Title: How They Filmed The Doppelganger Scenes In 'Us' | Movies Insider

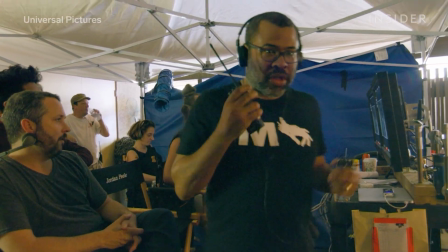(4:05)
But he waited to this one moment at the very end, at the kind of the pinnacle of that fight,
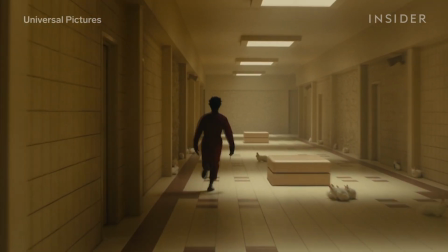(4:11)
and you come behind both of them and you see that hallway kind of extend to infinity.
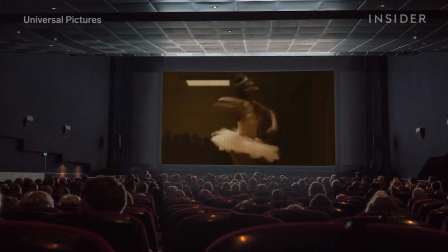(4:15)
And of course, at the same time, the song, that 5 on It kind of remix, it's like its loudest moment, the whole theater was kind of shaking.
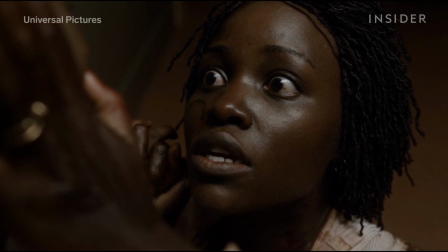(4:24)
It's a hair-raising climax. Of course, we learned soon after that this wasn't the first time Red and Adelaide faced off.
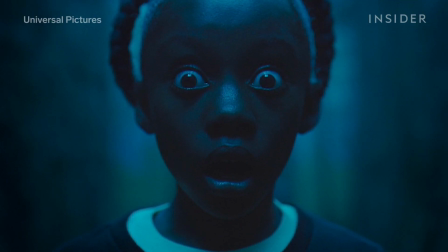(4:31)
They had their first encounter as little girls inside the Hall of Mirrors.
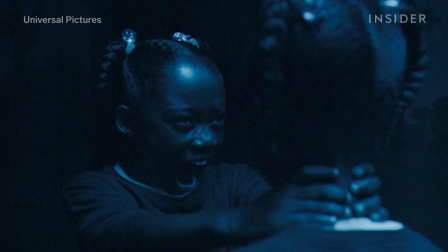(4:36)
For this flashback, Jordan was clear that he didn't want the two girls to look like mirror images of each other.
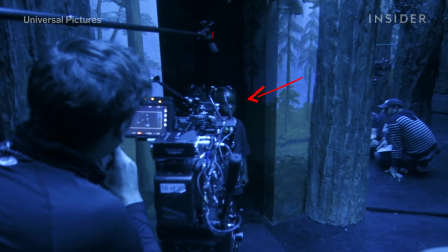(4:42)
Instead of having them face each other, right, they actually got to go back to back. And there's something really uncanny about looking at the back of someone's head like that.
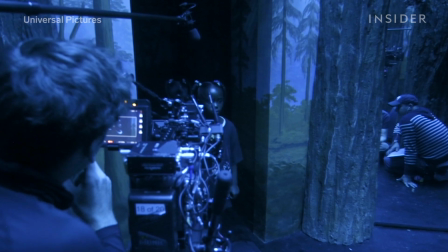(4:51)
So he kind of holds on that for a second. Adelaide then turns around, and Red reaches out to strangle her.
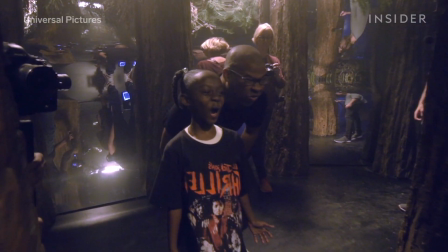(4:57)
At first, they tried shooting this struggle with the actor Madison Curry opposite a photo double.
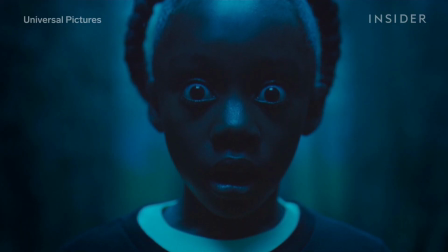(5:03)
But to get a truly terrifying shot, Curry needed something that she could really grab onto.
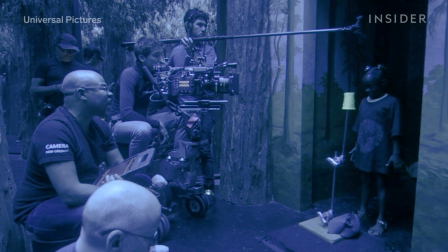(5:09)
So they had her grip a paper cup, which was wrapped in green so that it could get digitally replaced later on.
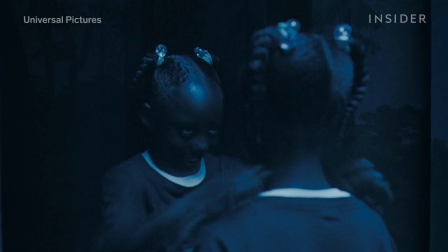(5:16)
Different action. In that case, we are using different hands than the arms.
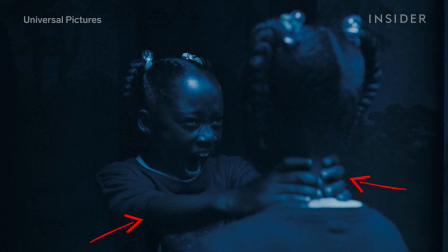(5:20)
That is actually a head replacement as well.
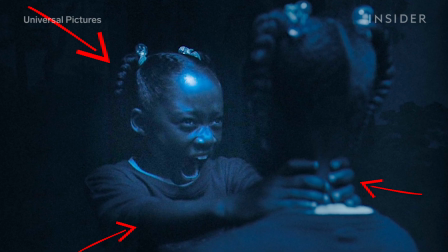(5:23)
You wouldn't know it, but it's another kind of part of the shot that makes it slightly unnerving, that you're actually seeing something that's kind of pieced together.
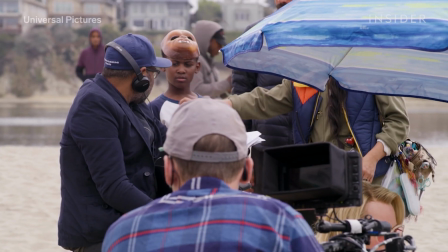(5:30)
Peele is known for his attention to all of these tiny visual details.
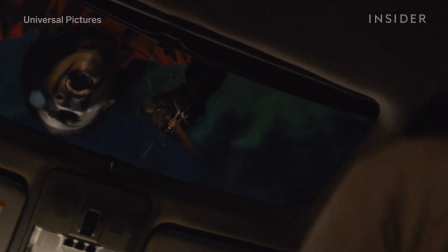(5:34)
Throughout Us, he slipped in imagery of mirrors, breaking glass, and refracted light, evoking the film's central theme of duality.
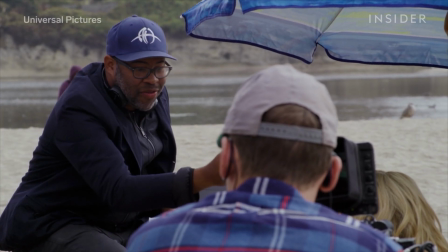(5:43)
Grady's team worked with the director to sneak these clues into every frame.
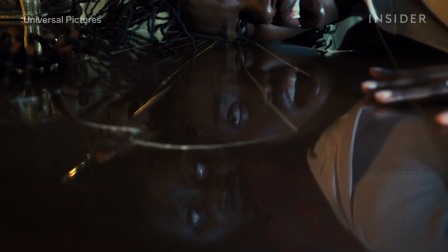(5:48)
One example is when Adelaide is pushed into a glass table, and her face lines up perfectly with Red's reflection in the glass.
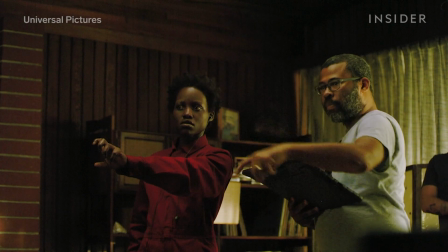(5:55)
Jordan noticed this splitting image when Lupita was playing the role of Red.
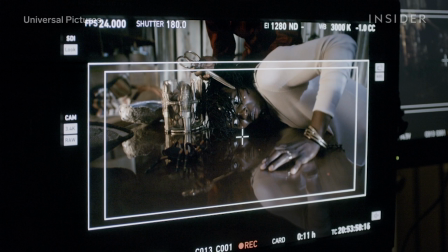(6:00)
So they framed down on her reflection, and ILM superimposed it right next to Adelaide's face.
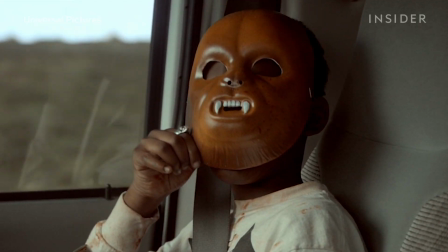(6:06)
What really drew me to this material was that the premise was so intricately tied to visual effect.
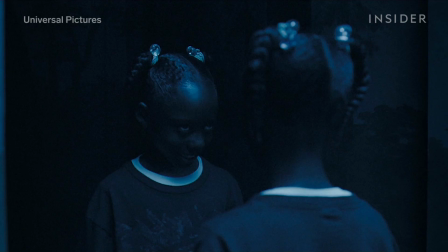(6:14)
For this story and this movie to work, all of that has to be incredibly seamless.